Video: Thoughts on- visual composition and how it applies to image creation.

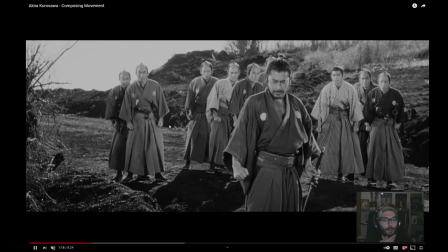[4:11]
To look for materials, to look for the patterns,
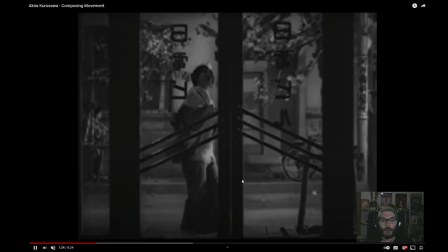[4:17]
for the contrast of the elements in the composition.
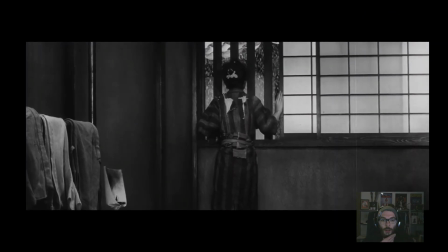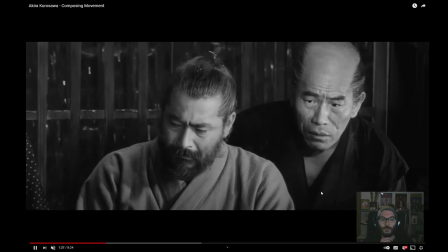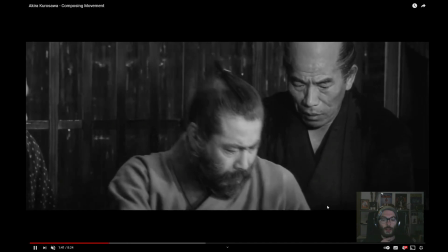[4:36]
Really great examples.
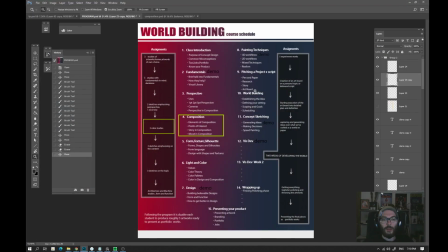[4:44]
So once that we got a bit hyped from looking those really cool frames here, I think that we can move on further and see what actually are those elements of composition that I'm speaking of.
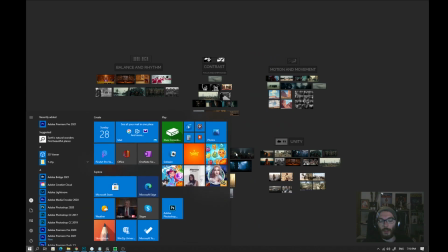[5:01]
I have made a little board here, but we'll come here in a bit. So let me open up Photoshop real quick and
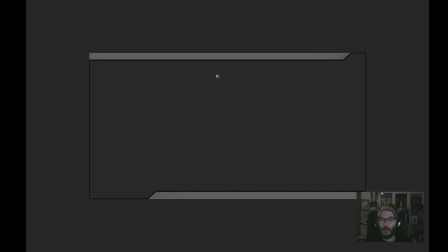[5:11]
open the file that I have prepped for this video.
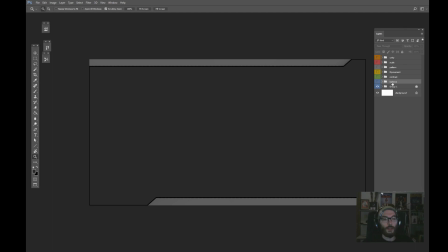[5:22]
So I have put all those elements in a couple of groups. I am not inventing them. You can look them over even in YouTube with a simple search.
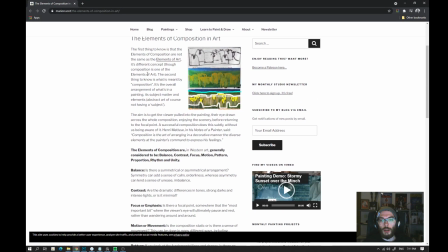[5:36]
You can see elements of composition, what they are actually.
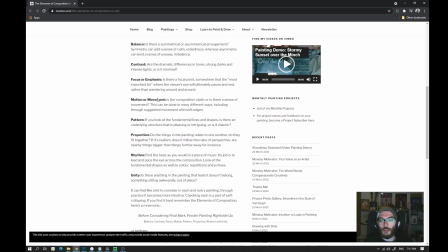[5:41]
The info is all up over the web, and I have just put kind of the same pattern here,
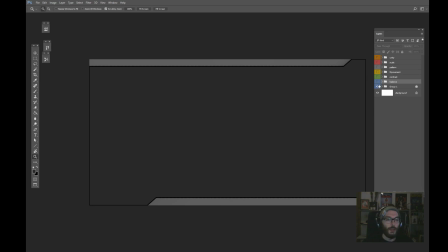[5:49]
but more of a it's a bit different from what we saw over this website.
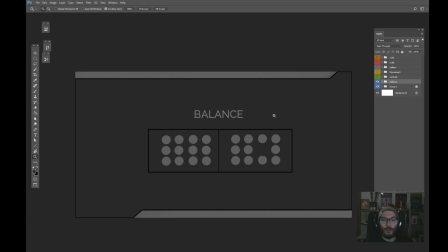[5:57]
But let's take a look at what we are going to speak
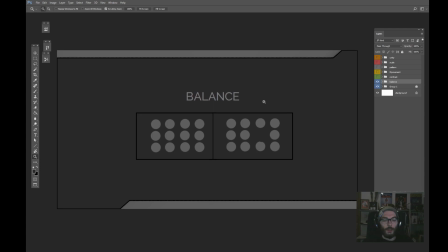[6:05]
as main groups of composition elements. For sure, we are going to speak about balance in picture, about contrast, about movement in a frame,
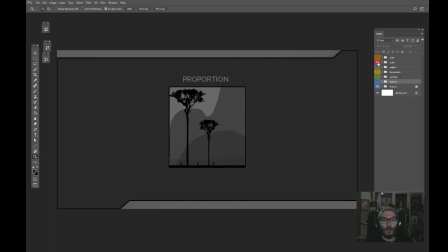[6:20]
about patterns, about scale or proportion. We speak about unity.
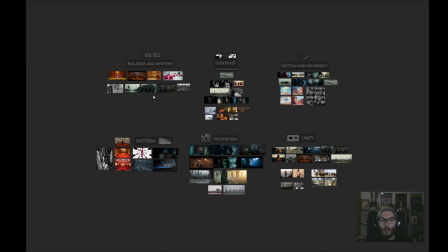[6:33]
So let's jump to the mood board that I've gathered with all those elements and
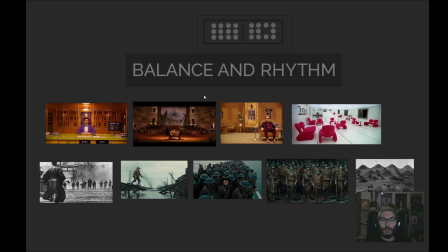[6:40]
really see the examples that I have prepped here.
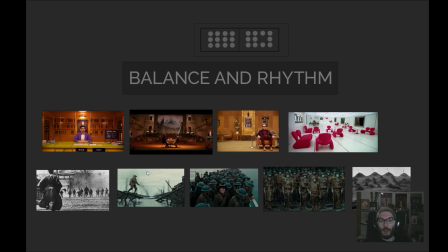[6:47]
We'll start with balance and rhythm, and from what we see here, we have frames really opposite to each other in terms of balance, in terms of rhythm, in terms of composition.
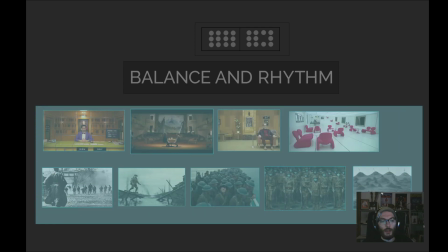[7:04]
They are surely all sending some sort of a message to the viewer,
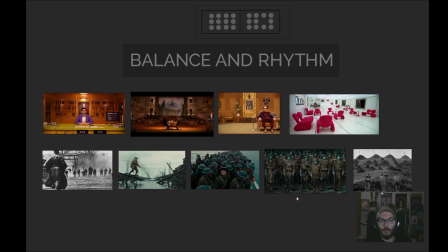[7:09]
but they really emphasize on balance and rhythm in a picture.
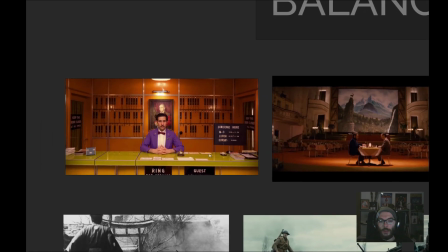[7:22]
You can really see how everything is ordered well here.
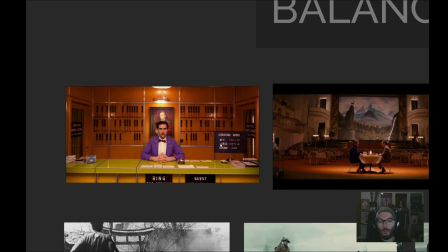[7:26]
We have repetitive elements over the wall. Everything is speaking of rhythm and order.
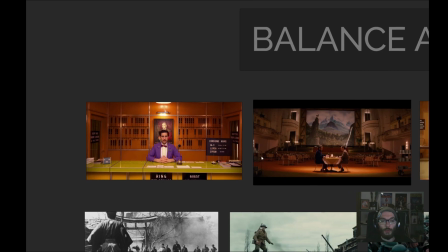[7:36]
Rhythm could be really
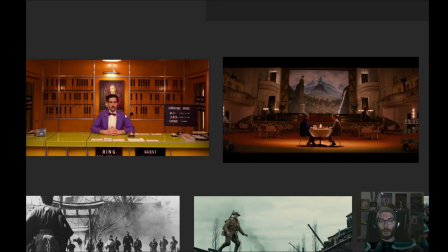[7:39]
much more chaotic, but in this way we have really everything tied up,
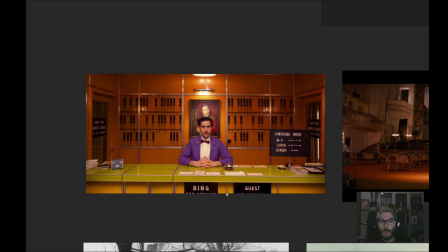[7:48]
stacked together. The colors are really in a balance, except the focal point,
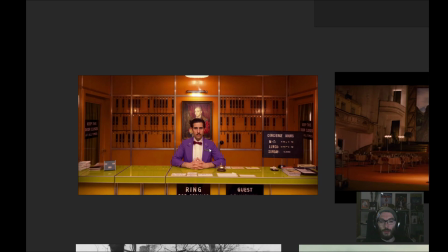[7:54]
which is with this screamingly saturated
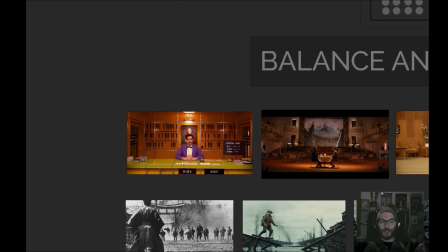[8:02]
purple, but still we can see how well it pops in the frame.
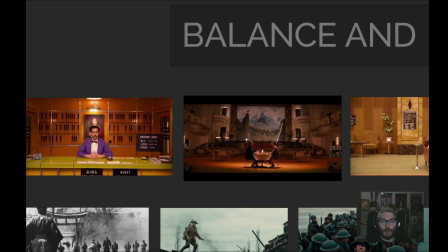[8:11]
What we have here, we have such symmetrical elements like this one,
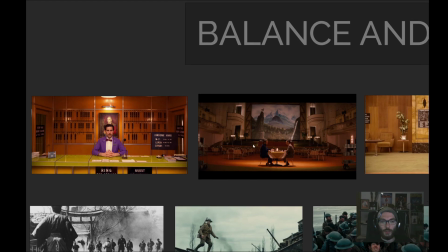[8:17]
both speaking of balance,
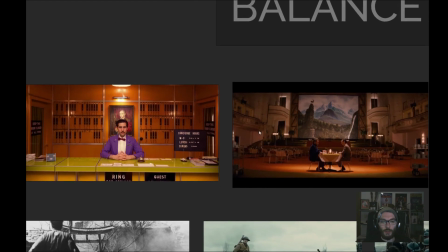[8:20]
rhythm and unity, even that we have such a strong symmetrical feeling into the artwork.
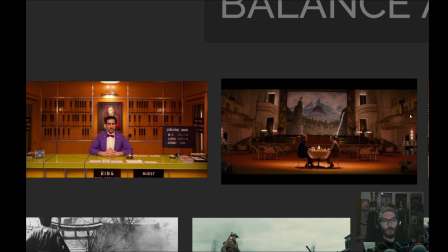[8:29]
We can clearly see how they used one point perspective and emphasized on the
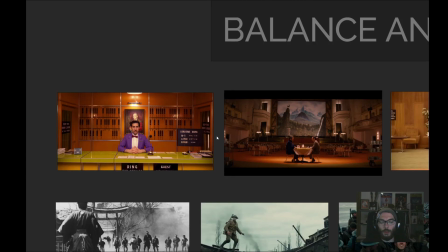[8:37]
balance and the composition here. All those parallel lines that we talked about in week 3 are really visible here, and now with this background you can really notice those stuff and stack them into some order.
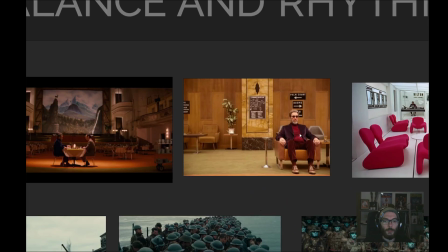[8:57]
Next we go to unbalanced frame, which is really uncomfy to look actually,
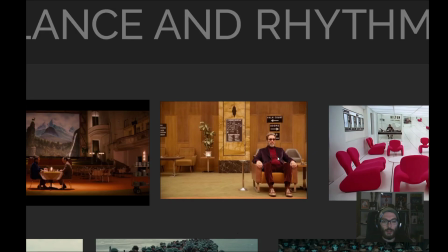[9:04]
because it's something really is clearly off of it, but it's on purpose.
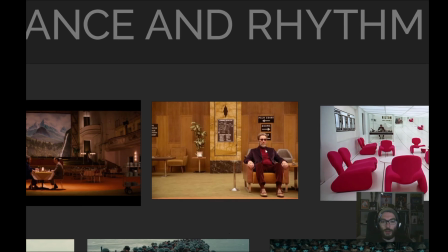[9:09]
It's on sending a message.
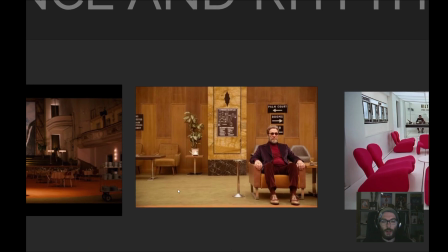[9:12]
Really the frame feels empty from this side, as a lot of negative space opens up, but they
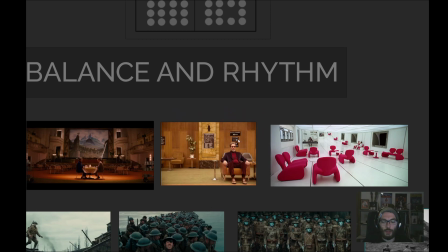[9:20]
probably had this thought over, and this was the right way to send the message in this frame.
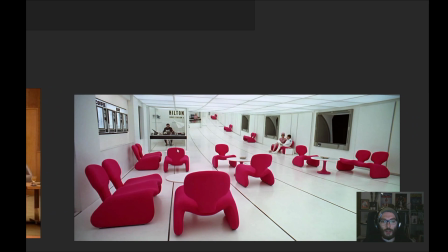[9:31]
Same as here, everything is clean, everything is tied up,
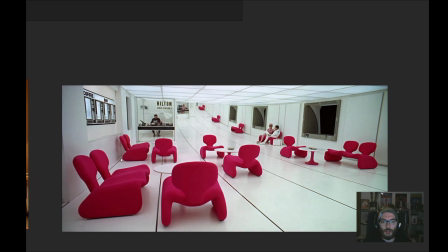[9:36]
but it's there is some sort of a chaotic feeling into it,
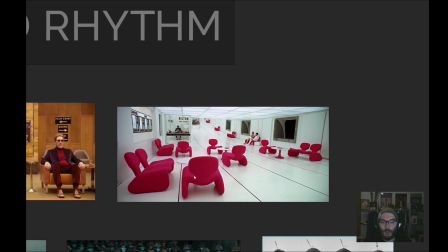[9:42]
something not so good about it, with those screamingly red chairs and everything so tidied. It's almost a bit of a crazy look. So in
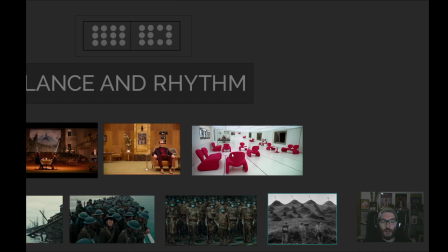[9:56]
this frame we can see really strongly how good and well balanced environment
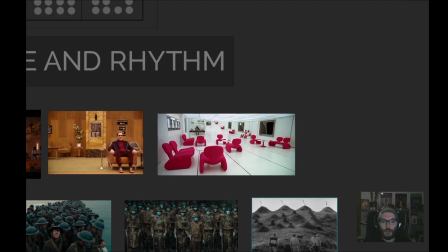[10:05]
uh, can show. Какво става, или? Ела, кажи. Работя, тате, работя. Да, работя.
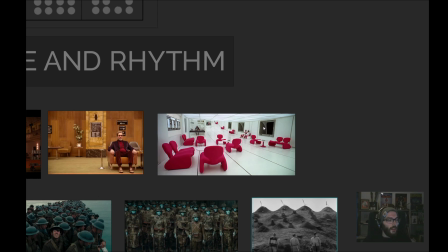Да. Лампа. Хайде, после ще ги покажа всичките тези работи. Ходи навън. Да, да. Да, хайде, чао, чао. Чао.
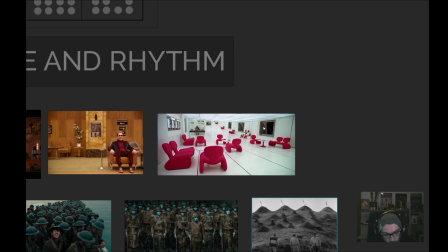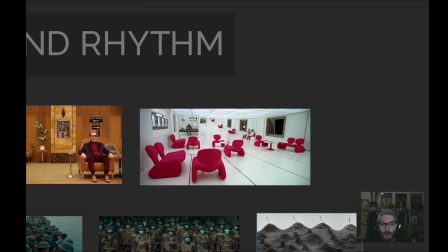[10:45]
So while looking at this frame, it really shows order in one way. Everything is clean and tied up, but those chairs are standing so
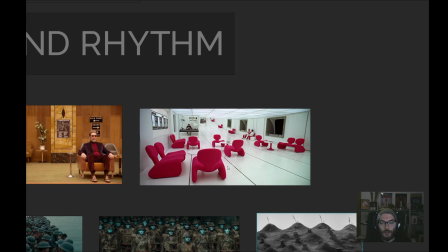[11:00]
clearly out of the frame and making a sense of something disturbing, something chaotic.
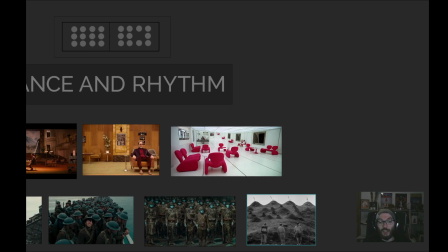[11:07]
Really not a peaceful composition, and of course this is really well put up together, and probably this was the right way to send the message to a viewer.
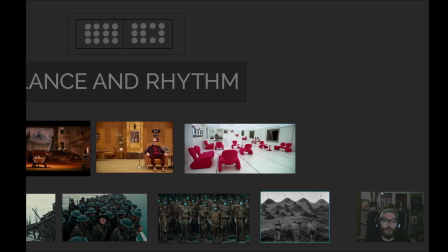[11:18]
Really, composition has to speak for itself.
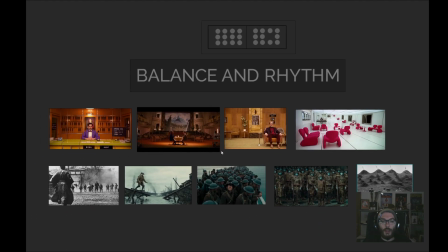[11:24]
It doesn't need further explanation or further going into detail.
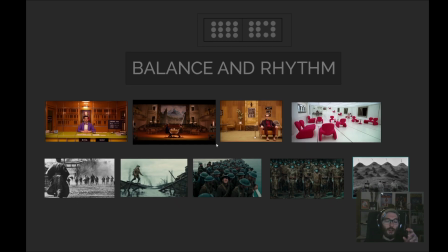[11:30]
Really, when looking at a picture, you really have to relate to what you're seeing, and a good composition can really send a message to the viewer and to the
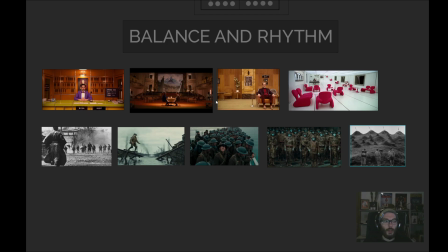[11:48]
people who are looking basically your artwork. Doing this, you really can
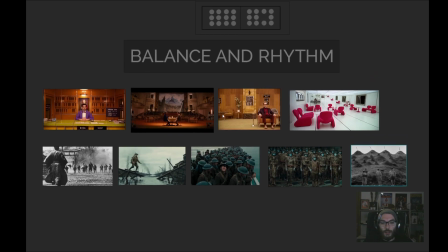[11:54]
benefit your designs by explaining your idea and important elements in your paintings and designs.
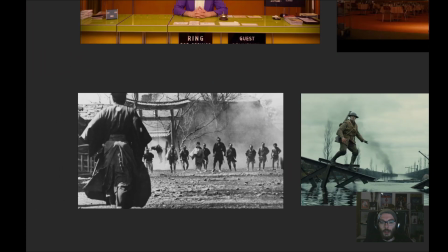[12:03]
Moving further, we can see another frame from a Akira Kurosawa movie where
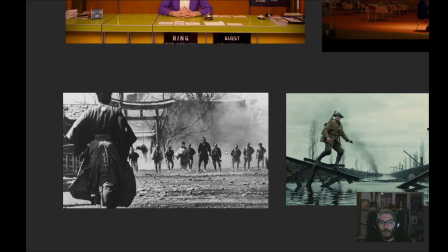[12:11]
he's clearly alone against so many people, but elements of design are there.